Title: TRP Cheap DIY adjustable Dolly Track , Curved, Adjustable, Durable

Hello and welcome to another episode of the Research Page. In this episode we're going to talk about camera movement and how it can take something that is otherwise boring and make it engaging. This will be a continuation of last week's episode and as promised we're actually going to make an adjustable curved track to capture movement. At the end of this episode you'll have the opportunity to see a scene as shot from a stationary position as well as with some camera movement added to bring it alive first and foremost we're going to take a look at the
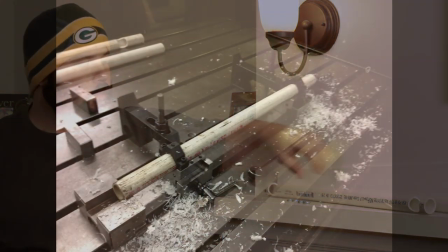DIY part of this episode we start with a 1 in 5
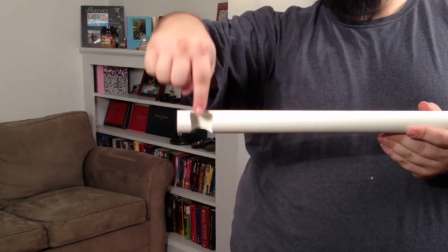16 board hole top to bottom 20 inches apart then we use
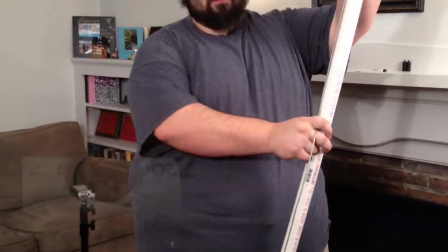a simple wire cord with a couple of s-hooks and this actually creates our arc
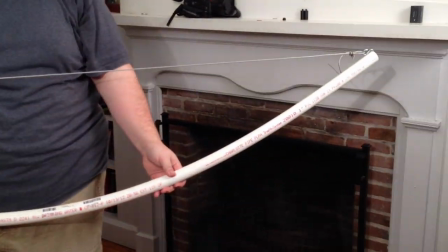fully adjustable once we have our separators we start center
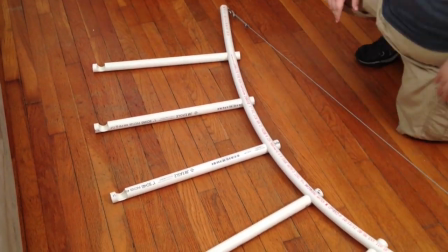going left and right and now we have our track now
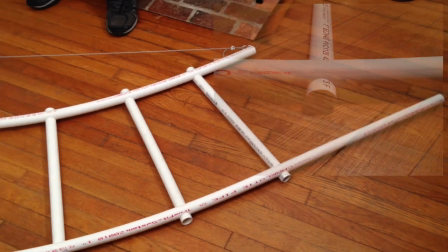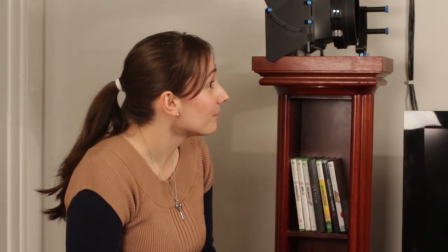as you can see from this shot
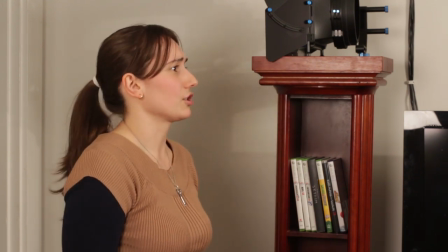she is stationary and we can see that she's angry but the entire piece is taken from that one perspective
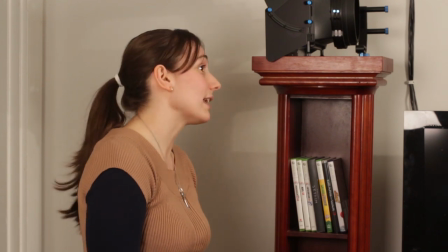it gets very boring after the first couple seconds we're going to
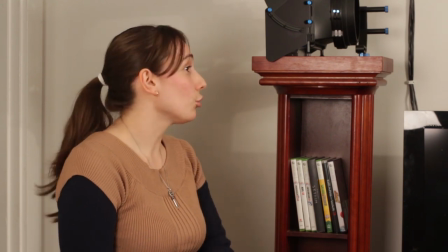add our adjustable track with just a slight arch and we're going to move the camera and see if we can't make that pop a little now
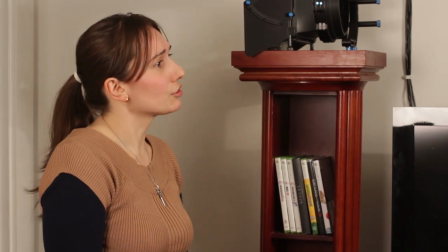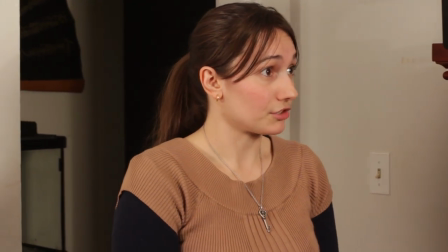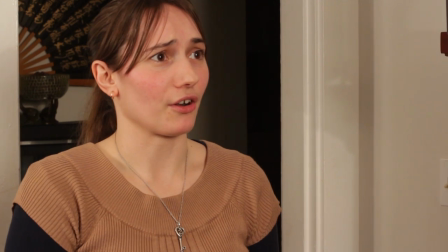as you can see after having seen that movement added to you get what
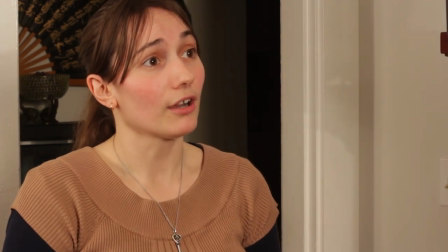is seemingly the same exact angry argument you
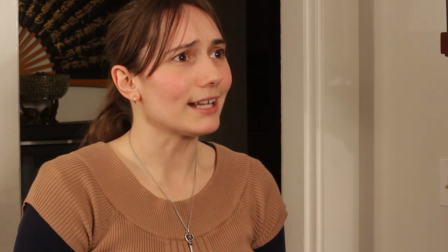can see how you get pulled in how it becomes more engaging something that
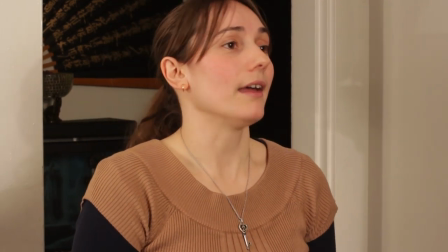is otherwise boring has now been brought to life okay
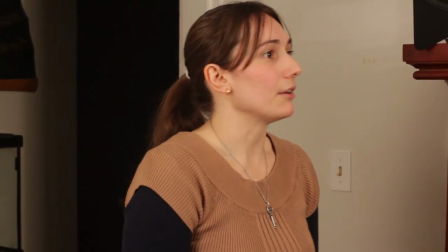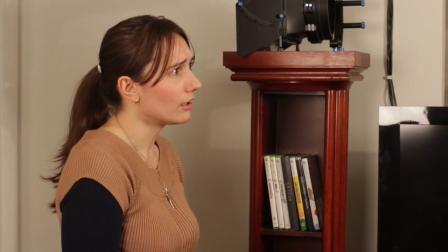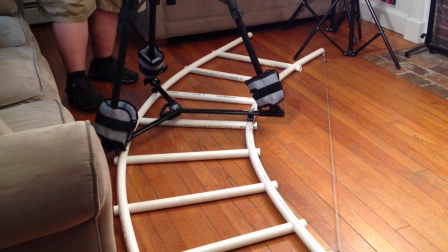and this demonstration of the dolly on the track you can see that I've added a couple of arabics weights to the actual
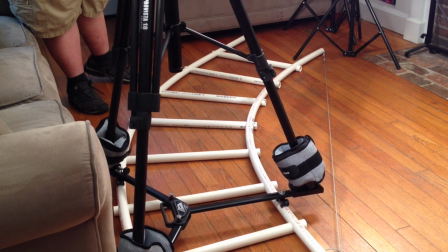feet of the tripod this was just to make me feel a little bit more comfortable and make sure that that connection to the track
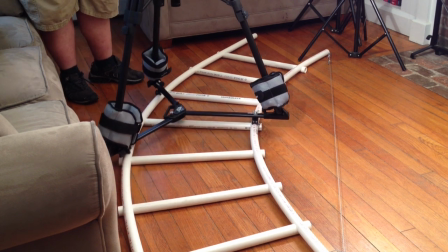was durable and
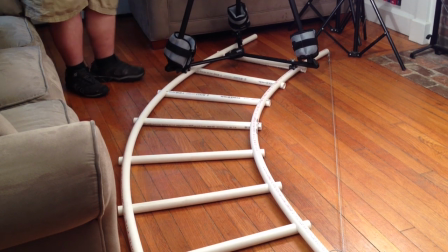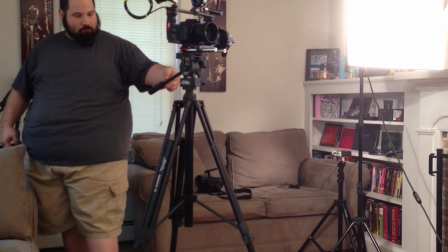as we can see here the entire move is being done with no more than two fingers from start to finish
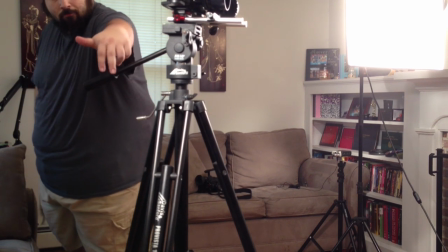that's how smooth the track and dolly system actually is now
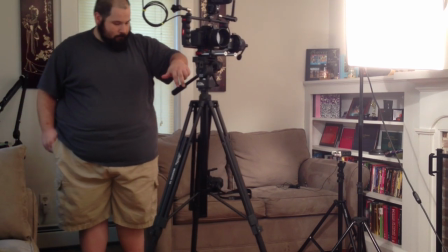as mentioned on the Facebook forums you can use an item called a gripper clip
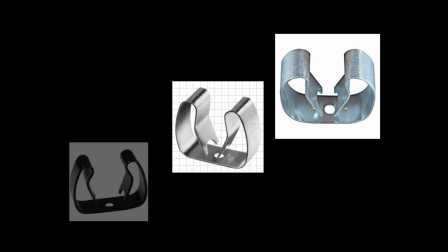you can attach these gripper clips to a 2x4 exactly 20 inches apart center to
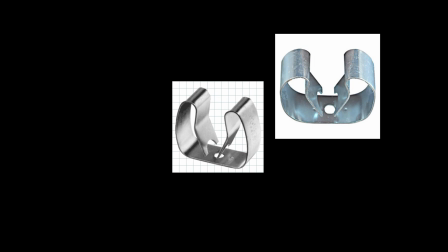center you now have the same exact result as my PVC separator without the need for a machine shop now if you like what you've seen herein please comment rate and or subscribe and as always stay tuned next Monday for another episode of the research page this is JR signing out you
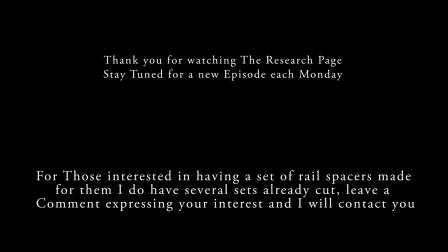can find all the measurements used to create the separator in the description of this video